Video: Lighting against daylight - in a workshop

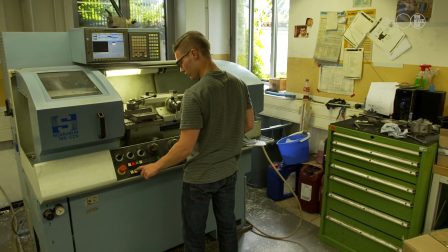(0:19)
There is no problem with the exposure of light in this scene, however that doesn't mean the lighting can't be improved.
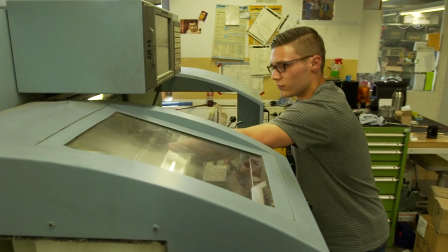(0:26)
This situation contains a mixture of light sources. Fluorescent lights from the ceiling above, daylight streaming in through the windows.
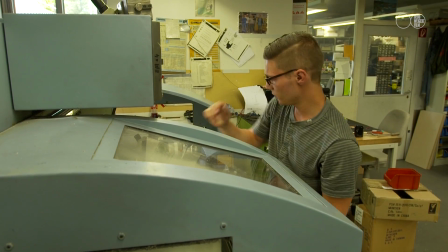(0:35)
The colour balance looks awash with green and yellow. We can correct this in terms of the quality of the light to make it far more pleasing to the eye.
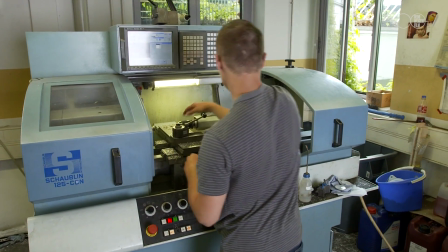(0:48)
This is the same scene, now lit,
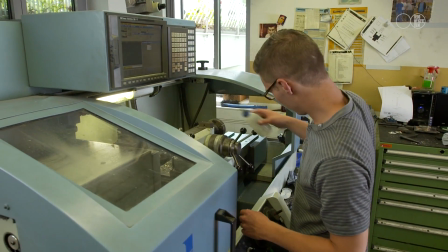(0:51)
so that the lighting complements the situation and draws the attention towards the main subject, which is the young man operating the machinery.
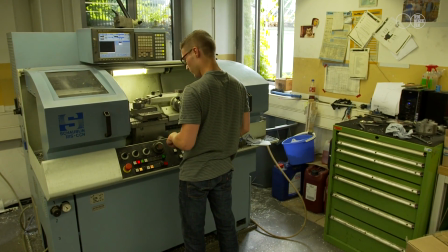(1:01)
If we cut between the unlit shot and the lit shot, you can clearly see the difference that the lighting makes.
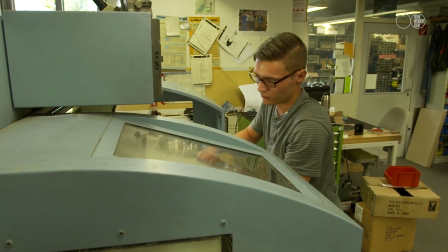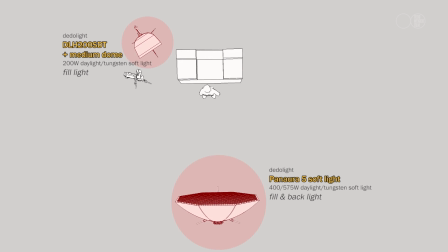The lighting for this scene has been achieved using two lights in the dado range, the Panera 5 and the 575 watt Daylight Softbox.
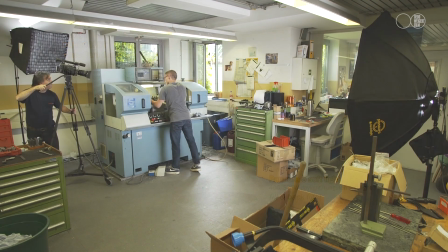(1:31)
These lights beautifully fill the scene.
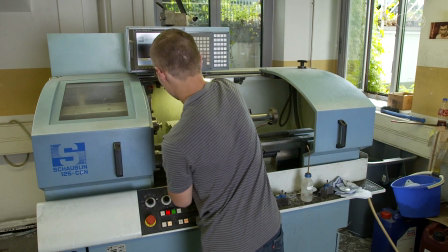(1:35)
The quality of the light from the large surface of the Panera 5 wraps around the subject.
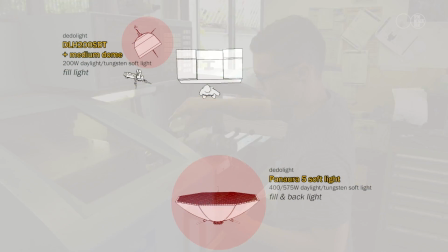(1:41)
Each light is fitted with the grid which directs the light towards the main subject.
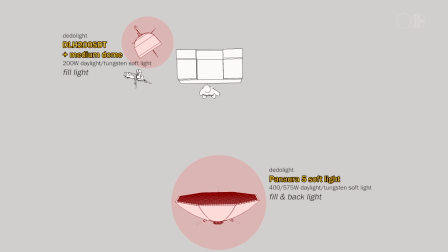(1:47)
Beyond the main lighting the background of the scene has also been lit.
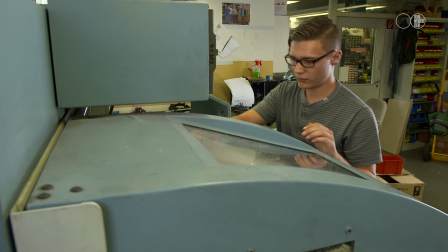(1:52)
This makes further detail visible and once again improves the quality of the lighting.
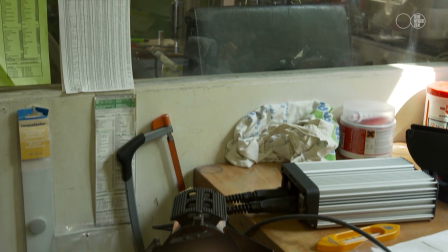(1:59)
Here a dado light has been positioned to brighten up the detail in the background.
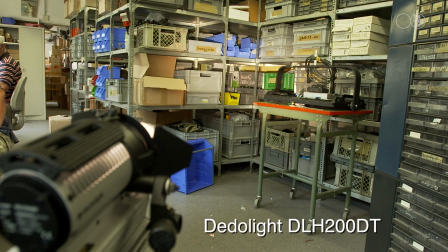(2:05)
If we cut between the lit and the unlit scene you can see what difference the
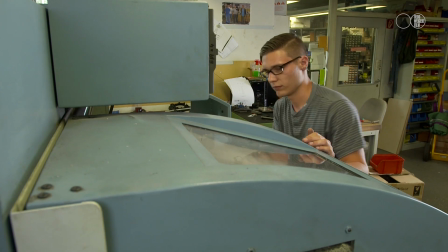(2:10)
lighting makes for both the action in the foreground and the detail in the background.
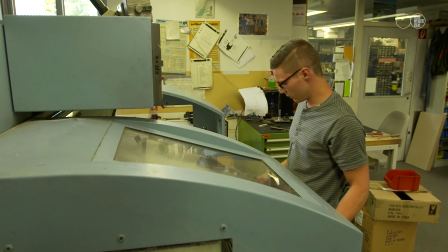(2:16)
The side-by-side comparison clearly shows the difference.